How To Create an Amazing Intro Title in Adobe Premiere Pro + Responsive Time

Hey, what's up? I'm Ignace Aleya from toleratedcinematics.com, and today I will be showing you how to create this killer intro.
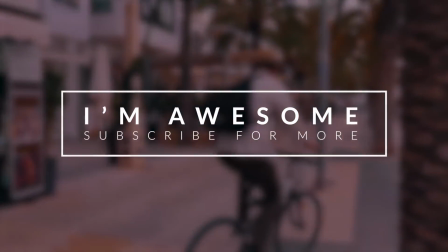0:10 We laugh, we joke, we sing. What a beautiful day.
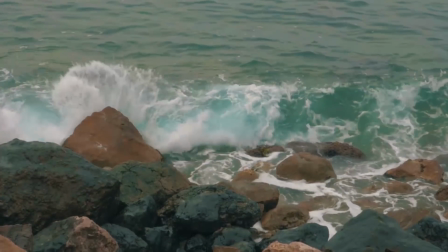0:15 Not a cloud in our sight. It's such an adventure.
Alright, so that looks really, really cool. We're going to see how to create this in Adobe Premiere Pro. It's really simple to create, and apart from that, I'm also going to be talking about the time responsive update that came in the new version of Adobe Premiere Pro CC 2018. If you're looking for other introductions or other kind of templates, definitely check out our website. We have a bunch to offer, and for those that do want to know how this is created, let's get started.
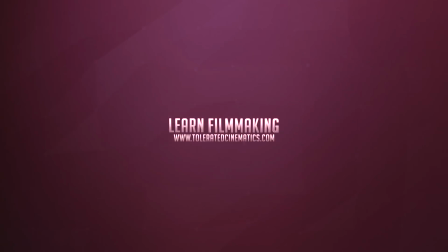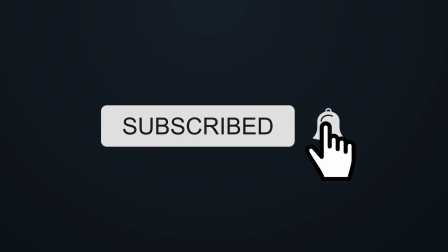0:57 If you enjoy my videos, be sure to hit the subscribe button and hit the bell icon to make sure that you get notified when I upload new videos.
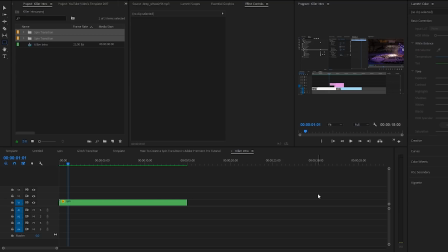1:05 Alright, here we are in Adobe Premiere Pro, and let's take a look on how to create this epic title and how to work with the responsive time, which actually enables you to freeze animations. And if you make your text, for example, longer and it includes an animation, it's actually going to stick to the beginning and to the ending of your video.
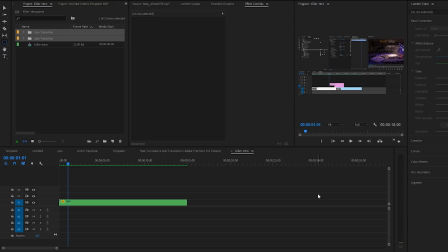1:24 If you don't understand anything what I'm saying right now, just follow the tutorial. It's going to explain itself. It's really simple. It's really awesome. Let's take a look on how to create that awesome title that you just saw. And yeah, so without further ado, I have a video right here that I will be using as a background layer.
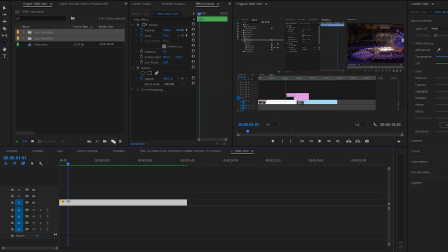1:44 So this is actually for a tutorial, for example. So what I will do is actually create a new adjustment layer and click OK.
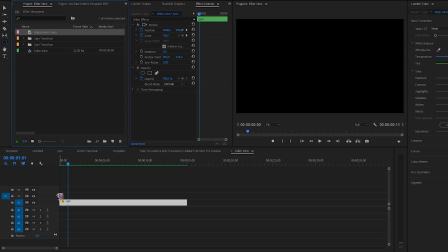1:50 We'll drag that adjustment layer on top of my video right here and just make it as long as you want it to be.
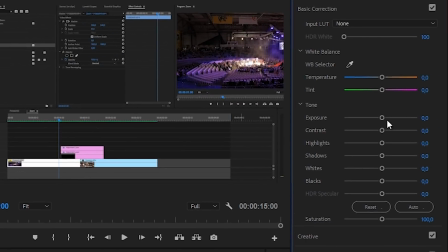1:56 Then let's go to the beginning of our video and let's start adjusting this. So what I want to do is maybe lower the exposure a little bit like this.
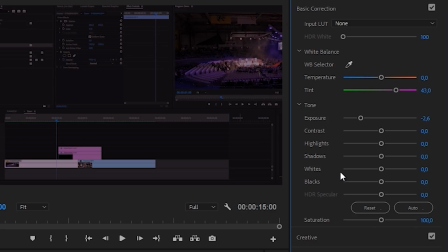2:04 And you can also go and include some color if you want to. And also what I want to do is add an effect.
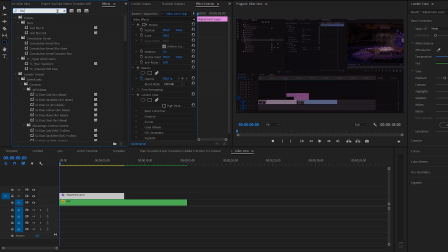2:10 So go to effects and search for blur. We're going to add the Gaussian blur right here. So apply the Gaussian blur to your adjustment layer. Scroll down right here in the effects controls and we want to set that to 50.
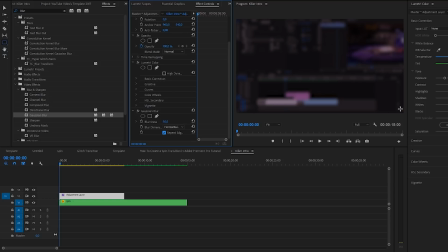2:25 Also make sure that you repeat the edge pixels, that way you're going to get rid of the edges right here. And now we're ready to start animating. So what I will do is zoom in a little bit on my timeline right here, and right at like 2 seconds,
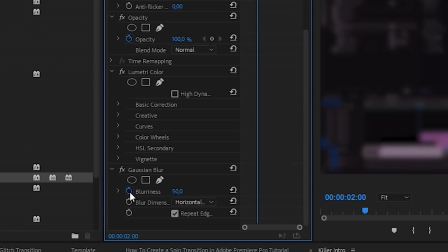2:42 as you can see right here, I'm going to set a keyframe for all these values that I just changed. So in the Lumetri colors basic color correction, we have the tint, so click on the stopwatch right here, and the stopwatch for the exposure right here.
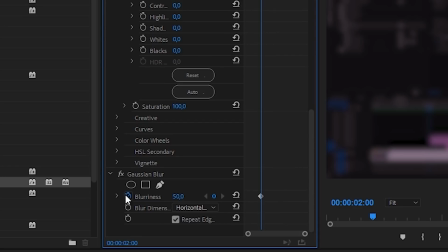2:55 So now we have these keyframes, and also if we scroll down, make sure that you click on the stopwatch for the blurriness of the Gaussian blur. Okay, perfect. Let's go to the beginning here and change these values back to what they were.
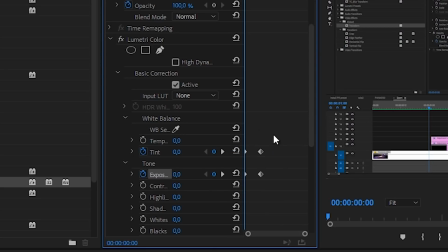3:07 You can also click on this icon to reset the values. That's not going to take away the keyframes, so that's perfect.
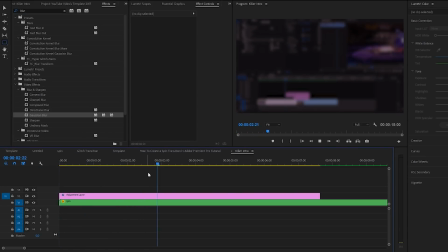3:14 So if we're going to take a look, we're going to have an animation which is going to make our video a little bit darker, blurry, and give it a different color tone. This is going to be easier if you're going to be adding text on top of this to be able to read it. Okay, so once you have done that, go to your text tool and enter something.
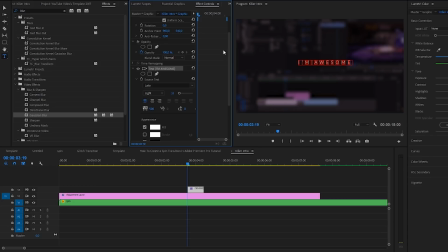3:36 Once you have your text, let's go to the effects control tab, and right here you will be able to change your font.
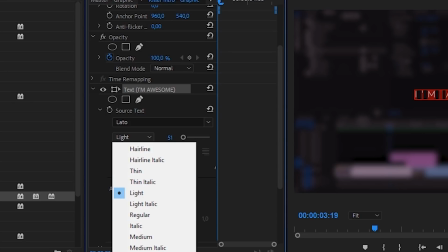3:42 I like to use the font Lado and change it to a bold. You can actually download this online.
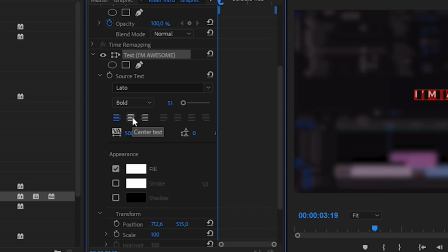3:48 It's one of my favorite fonts, and I'm actually giving you my secret font. No, it's actually free, so it's not a secret. Okay, so I'm going to center this out, and also the spacing. I like to add like 500 spacing in between my text. It's going to make it look a little bit more modern.
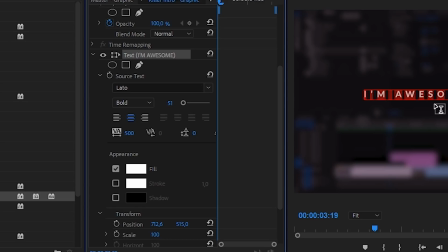4:04 It's just going to look a little bit cleaner, fresh. I don't know how to explain it.